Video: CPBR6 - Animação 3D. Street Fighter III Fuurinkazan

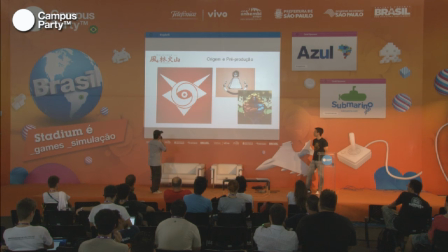Aí. A gente tinha outra decisão também a tomar, que é o seguinte... No trailer, ou no curta, vocês vão ver que tem esse logo aqui. Você fala, meu, tá, mas eu nunca vi esse logo em Street Fighter nenhum.
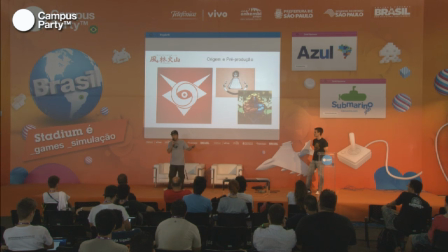No Street Fighter 2, no Super, toda a saga do... A famosa do Street Fighter, a clássica, tem a Shadaloo, que é aquele símbolo da a caveirinha com asas e tal, que é famosa, né?
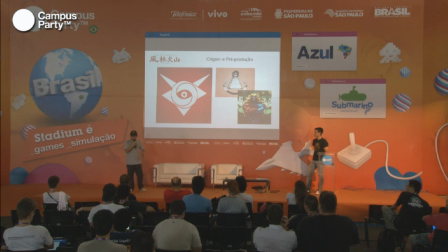O Bison, tudo legal, lá, não sei o que lá. Eu pesquisei e eu vi que não tinha nenhum símbolo da organização do Street Fighter 3. Não existia, eu não achei. A única informação que eu encontrei foi que o Gil, que é o chefe do jogo,
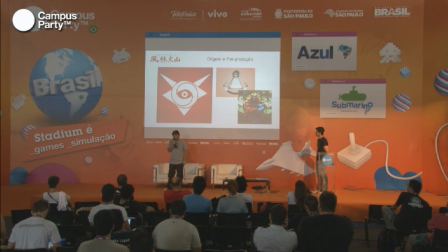esse cara bicolor, ele é um Illuminati. Todo jogo que passa são sobre os Illuminati. Então eu falei, putz, meu, tem uma coisa interessante aí, são os Illuminati, né? Só que eu falei, meu, não vou botar o triângulo e o olho, que vai ficar muito descarado, né?
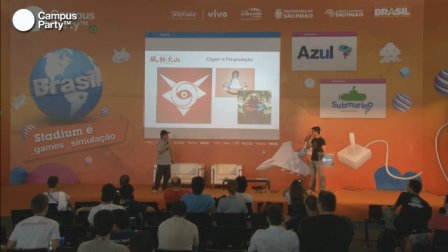Teoricamente é uma... Mais uma vez, a partir do contexto. Feio também, né? É feio, imagina o logo do negócio. Se tem algum Illuminati aí, foi mal, mas o símbolo é feio pra caralho. Assim. Mas assim, meu, o símbolo é não mais do que tipo um olho e um triângulo. Meu, não vai rolar colocar isso tipo um campeonato, aí um olho e um triângulo, sabe? Vai ficar muito estranho.
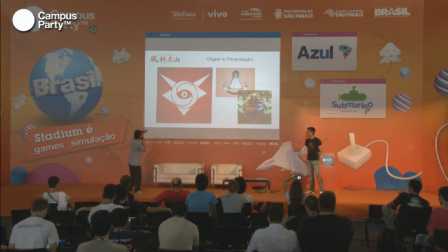Então eu pensei em estilizar ele, sabe? Eu tentei manter o lance do olho e um triângulo, mas bem estilizado, sabe? Dá aquela cara de símbolo. Eu lembro que na Shadaloo era a asa e tinha um vizinho meio, sei lá.
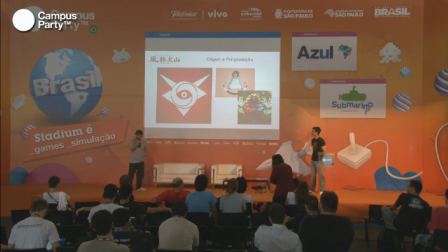Mas eu falei, isso é legal, isso tem cara de mal, não sei. Eu vou manter isso aí. Aproveitei junto com o triângulo, sabe? Então, essa foi uma parte legal de fazer, porque assim, mais uma vez tentando criar um contexto, sabe? E deixar mais crível a história, sabe? Mais, olha, isso aconteceu, não que aconteceu, tipo, não cai dando um Hadouken por aí, aconteceu.
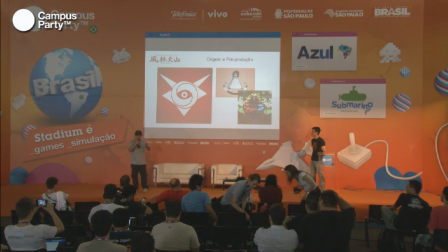Mas... Isso faz parte de algo maior, sabe? Existe um universo naquilo ali. É criar um universo mesmo. Isso. Tentar criar palpável, assim, que a gente consiga acreditar assistindo a animação, né? Sim. Beleza. Fechamos a equipe e tudo mais. Legal, bacana. Eu, o Derek e o Derek. Tinha um cara de som também, mas ele acabou... Depois eu explico o que aconteceu com ele. Então estava essa equipe. Então a primeira parte foi assim, a gente tinha os personagens, legal. Mas a animação não é só isso, a animação é cenário, a animação é torcida. Enfim, a gente tinha uma arena pra construir. Então eu falei, meu, vamos construir a arena, sabe? Vamos modelar tudo que falta. E assim, então a primeira parte que a gente fez, tipo, depois de ter feito tudo aquilo ali, foi modelar a arena, né?
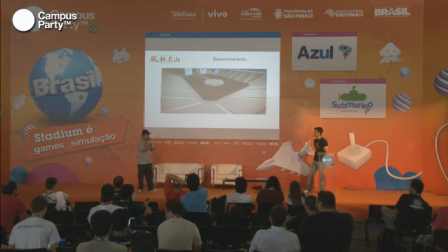A gente bolou aquele lance do... A gente pegou referências. Pode dar play, por favor? Obrigado. Então a gente, sabe, a gente pegou referências do Pride. Foi muito evento de Pride, sabe? O lance do telão, que é uma coisa grande, sabe?
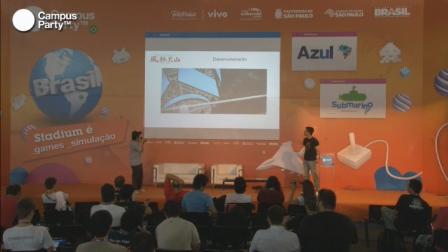De um evento grande de lutas. Fazer um telão, sabe? Dá uma, aquela coisa, fazer ficar incrível, sabe? Que aquilo existia, aquilo... Aquele campeonato aconteceu. Então a gente trabalhou bem, sabe, esse lance de... Ah, como seria o tamanho da arena? Pô, não pode ser um ringue tipo de boxe, porque, meu, o cara vai dar uma voadora, o cara vai sair correndo.
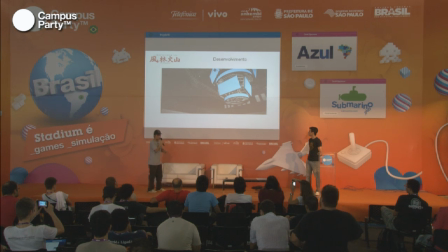Tem que ter um espaço grande pra eles trabalharem. E esse lance do telão, pra todo mundo que tá lá assistir, sabe? Criar fazer ficar incrível. Então a gente modelou tudo. E depois, tem a parte de look dev, que é você pegar...
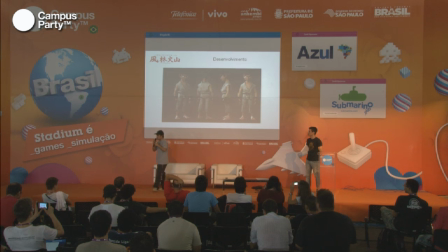Casar todos os estilos, sabe? Você fechar um design de todos. Tipo, todos estão no mesmo universo, sabe? Então, você pega, no caso aqui, eu peguei o Ryu, refiz todo ele, como eu mostrei.
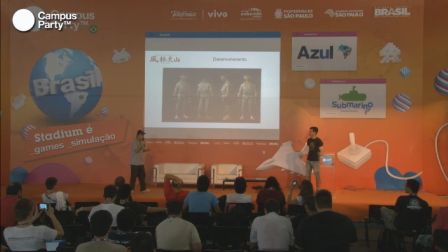Aqui no caso, eu fiz um estúdio, eu simulei um estúdio de luz, que todos pudessem funcionar, sabe? Todos os personagens funcionam no mesmo universo, fisicamente falando. Então a gente pegou, refez o U, e também isso aqui é bom, que foi uma maneira de a gente se organizar, de referenciar.